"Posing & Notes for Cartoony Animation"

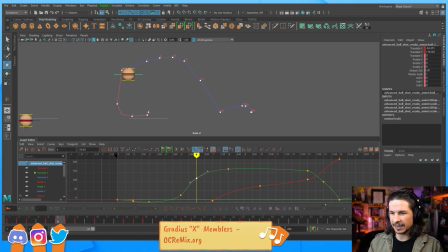Like we're getting this one frame pop right there. I want to go even more. And that's a good question. Does anime follow the same cartoony principles? Pretty much, yeah. They use different tools.
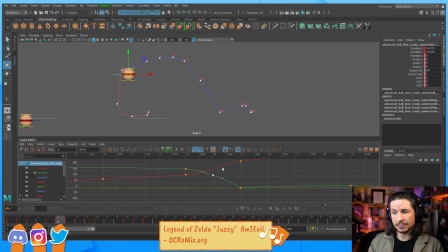They'll use lines and a different kind of smear a lot of the time. But it's the same basic principle. It's that exaggeration and making sure that our eye can follow through an action nicely and clearly.
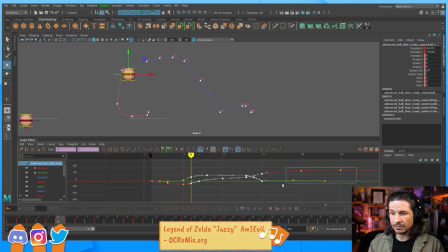If we're not able to follow an action, it doesn't work. So that's kind of the core, is that the idea that as an audience, we need to be able to see what's going on and understand what's going on.
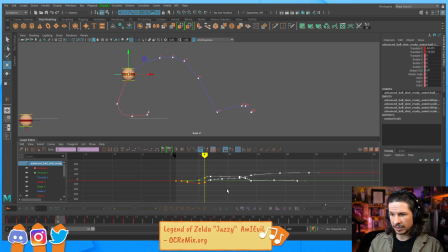Okay, so I'm going to take one more frame out of here. Just really make that fast. So it takes 2 frames to get up there to the top. I think I'm going to ease out just a little bit more here.
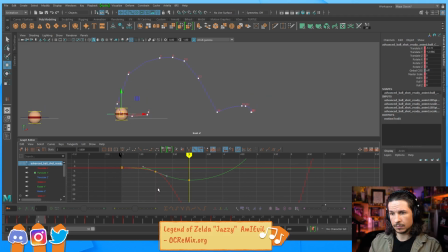And it holds. And then let's just try this. I'm going to go for a 1 frame drop.
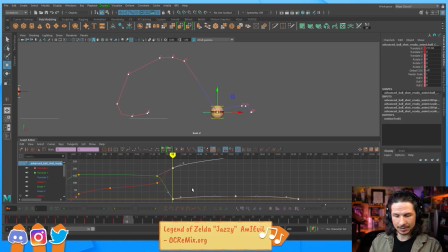This is my favorite thing about cartoony animation, is just, let's see if it'll work. Okay, cool. So, there we go.
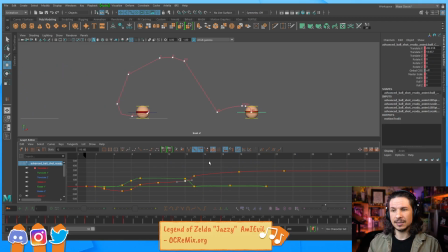Now we're starting to get into that poppiness. It still reads okay, but it's definitely just fast and it's losing some of the charm that it had before.
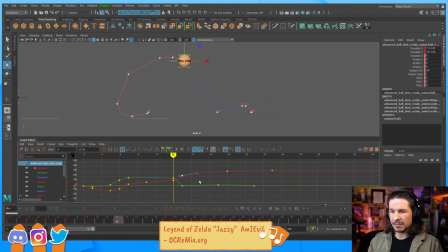So, how can we make that read just a little bit better? Now I'm adding that frame back in and I'm just going to ease it out just a little bit more. So I'm still going to go for that 1 frame motion, but with just a tiny, tiny ease.
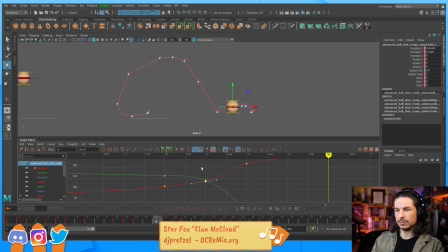So now we get that, and then that's just going to make it feel a little bit more appealing. So at this point, what we need to do is we need to connect the drawings.
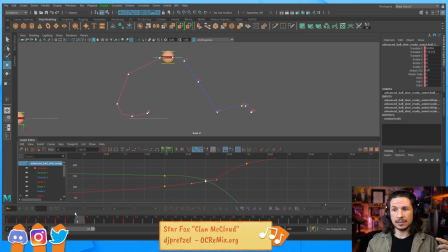What's happening is that as this ball is going through the scene, there are moments where our eye can't keep up with what's going on. Like right here, our eye is starting to lose track of where this sphere is going.
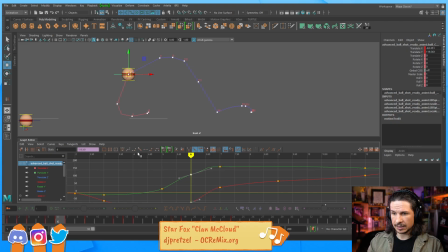Let's clean this up as well, just a little bit there. I'm gonna ease out just a little bit more so we get a bit more of a pop right in there. Okay, so we're losing track right in between these 2 points.
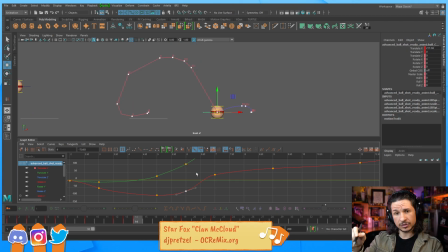And then right here, we lose track again. How do we fix this? This is where you add in the smears, the multiples, all of that. So let's actually focus on that point first.
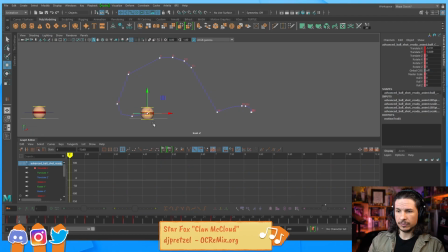So as we're going through, let me actually update my curve. Make sure it's actually updated. Okay.
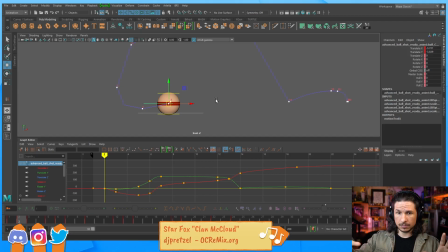So at this point, I need to start stretching the sphere through the scene. Now, for this sphere, what I'm going to do is I'm just going to animate it moving along the line, just for the sake of
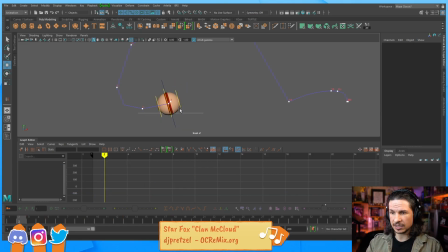cleanliness. This will make it easier to stretch because I can stretch this sphere along that axis right here. So by kind of rotating it here, I'll make it easier for me to animate this and stretch it. So